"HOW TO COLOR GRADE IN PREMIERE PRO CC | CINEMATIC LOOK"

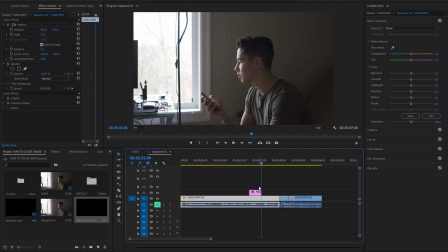Now if you're in a different editing program such as Final Cut, this may be a bit different for you But the same principles that we're gonna get into here are all going to be universal I use adjustment layers for a process called non-destructive editing Essentially if there became an issue with one of the color grades that you did You wouldn't have to go back and sort of hunt it down in the raw clip itself All the adjustments you're doing as hence the name adjustment layer are generally going to be over the top So you can go in and turn them on and off and sort of see the before and after very easily It just makes it a little bit more of an easy sort of paper trail to go back and find a mistake
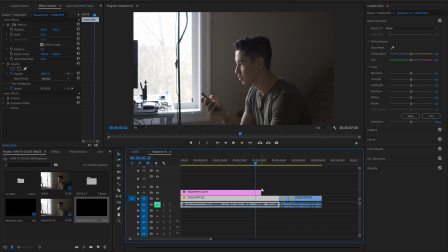or change something Let's go ahead and stretch out this adjustment layer throughout the length of the clip So if you have the newest
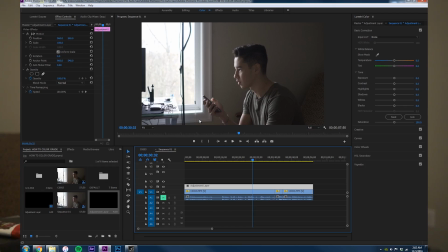version of Premiere Pro, which I hope you would CC I think it's 2017 I think 2015 had it as well but there's all these tabs up here so go ahead and click to the color tab which I'm already in and this is going to pull up Lumetri color panel on the right hand
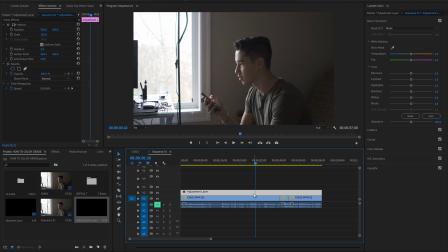side here for just ready to go adjustments. Go ahead and click on that adjustment layer and then we're going to start with basic correction. So generally we can work down the list here. We can start with white balance which if your white balance is off you can correct for that to some extent. so if we wanted to
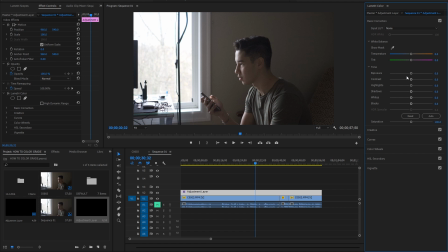take and warm the clip up a little bit cool it down moving down we have the tone control so generally with the way i like to start is with contrast my footage the way i shoot it ends up being very flat out of camera meaning it doesn't have much contrast to it so i'll go ahead and bump that up
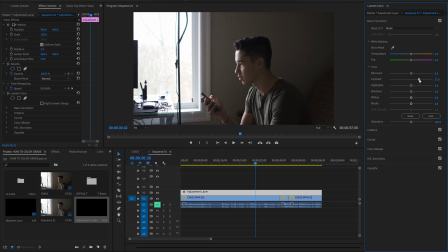looking pretty good right around maybe 40 or so now after i add the contrast that'll give me a better idea of where my clip's exposure is at so based on that i can adjust the exposure if needed. We can move down to highlights, bring those up or down kind of depending on the way I want it to look.
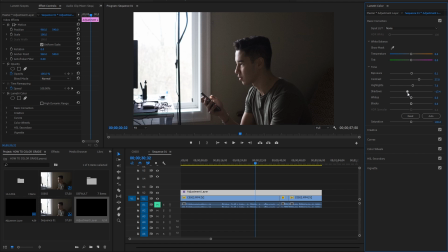Shadows, I'm going to pull them down a little bit just to add even more contrast but in a different way. Whites can also sort of play a role in how your highlights appear. Bring those down just a little bit to get more detail in that window and then the blacks will take and bring those up or down, usually down. It's called crushing the blacks. It's a very classic cinematic term. It just makes the blacks and the sort of the darkest areas of the image look closer to true black and the next thing i'll do is adjust
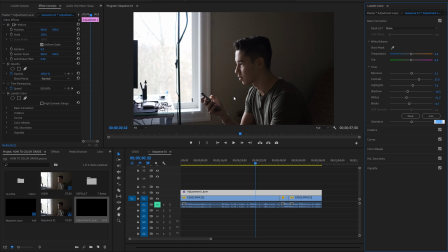saturation again my footage is very flat out of camera so not only does the footage not have enough contrast but usually it's fairly flat in terms of saturation as well so i'm going to go ahead and bring that saturation up to like 120. again all these adjustments are really going to take practice so play with them and get the feel for them there's not really a right or wrong way the next little panel we have available to us
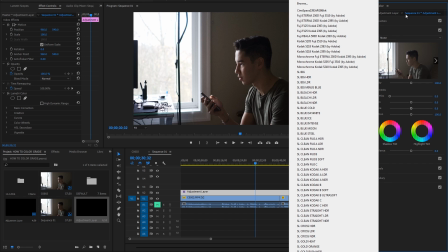is creative. Now, Premiere Pro and Lumetri's color panel has these built-in what they call looks. And these are sort of like filters that you can apply over the top of your footage, just a quick way to achieve sort of a dramatic look. I use these from time to time, but usually I'll take and do all my color grading freehand just because I really like to dial in my own personal look.
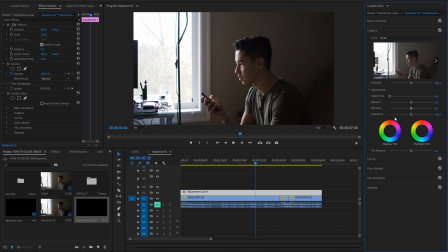So I usually skip over the creative panel. The next thing we have available to us is curves. Now, this is definitely not something I feel as though I can explain very well, at least in this video, it might take a little bit more time.
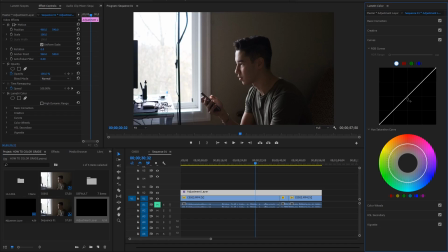You can, you guys can play around with that a little bit on your own and kind of get the idea. Basically, it's another way to control sort of all those adjustments we did at the very beginning. Just a little bit more in depth and sort of free hand. Now, color wheels. This is my favorite part. This is where you really get to add sort of your own flair onto your footage, just like what we talked about in some of those examples from my favorite movies.